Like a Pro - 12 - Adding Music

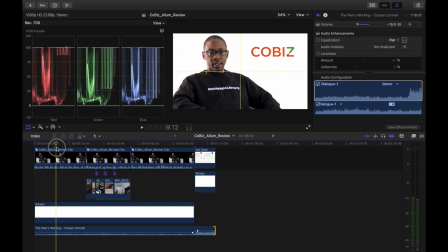758s
So we've got our audio balance, we've got our colors balance, we created our transitions.
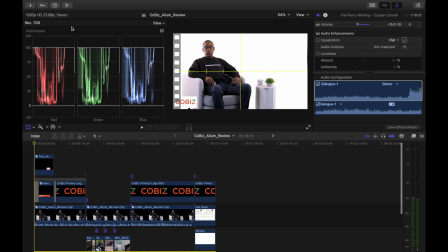764s
There's one more transition that I want to be able to add, and I'm going to show you that now.
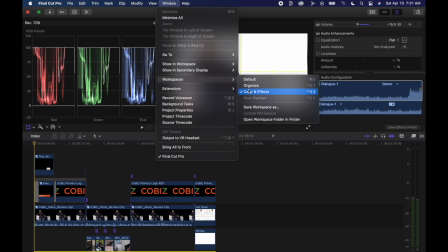770s
So when we go into this workspace, we go into default.
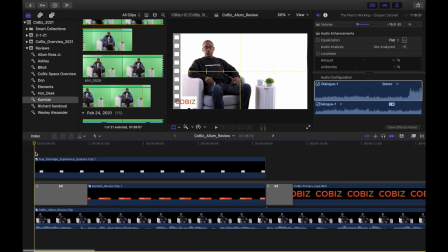774s
And when we go into this area here in the beginning, we see the transition,
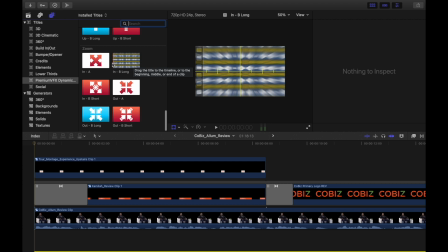781s
and we want to do a pull in like this to really bring the
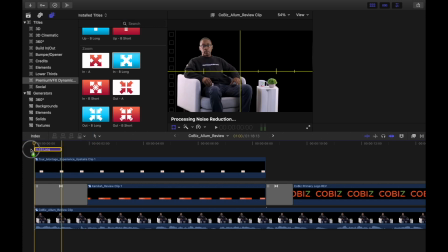789s
audience into our subject in a really unique way.
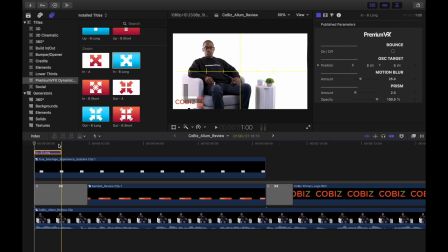793s
So as soon as it opens up, they will see our audience.
My name is Alan Ross Jr. And it will pull right into him.
So as soon as it starts, it's bringing him in like that.
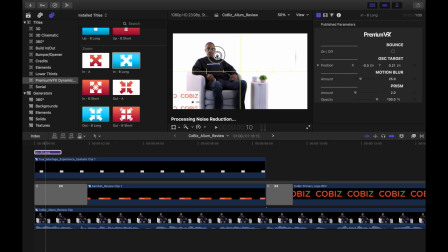809s
But what I want to do instead is I want to pull it near his face so that when we transition in,
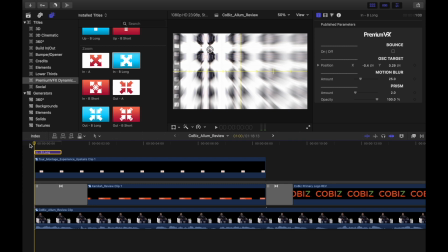818s
the eyes get drawn into his face.
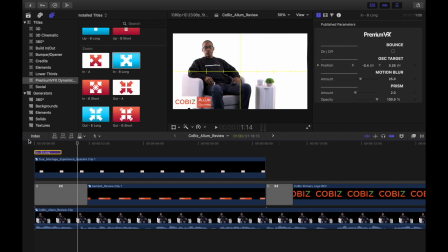820s My name's Alan Ross Jr. As you see, when you do the pull, the transition, we can see a little bit of artifact right here.
We don't want to see that artifact. So we're going to go ahead and crop the clip.
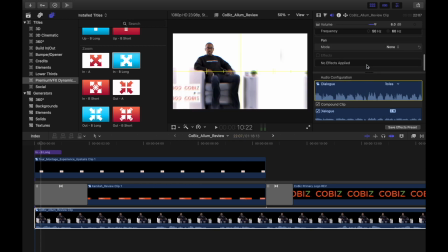My name is Alan Ross Jr. Awesome.
So that ends up working out. So far, so good.
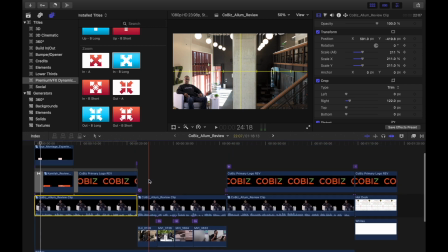851s
We are complete with this project here. If you want to know more about how we create at CoBiz Richmond, please let us know how we can help you in making your projects worthwhile,
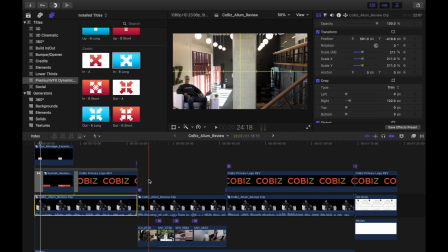865s
or how you can be able to empower yourself by using the tools that we have within our creative studio.
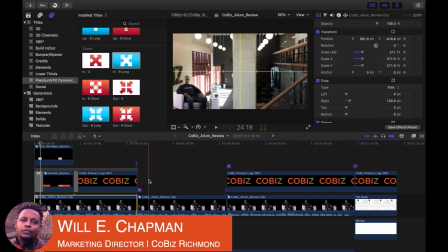872s
Thank you very much for taking the time out to be able to hear from me, and I appreciate all your support in viewing this tutorial. Take care and much prosperity. Peace.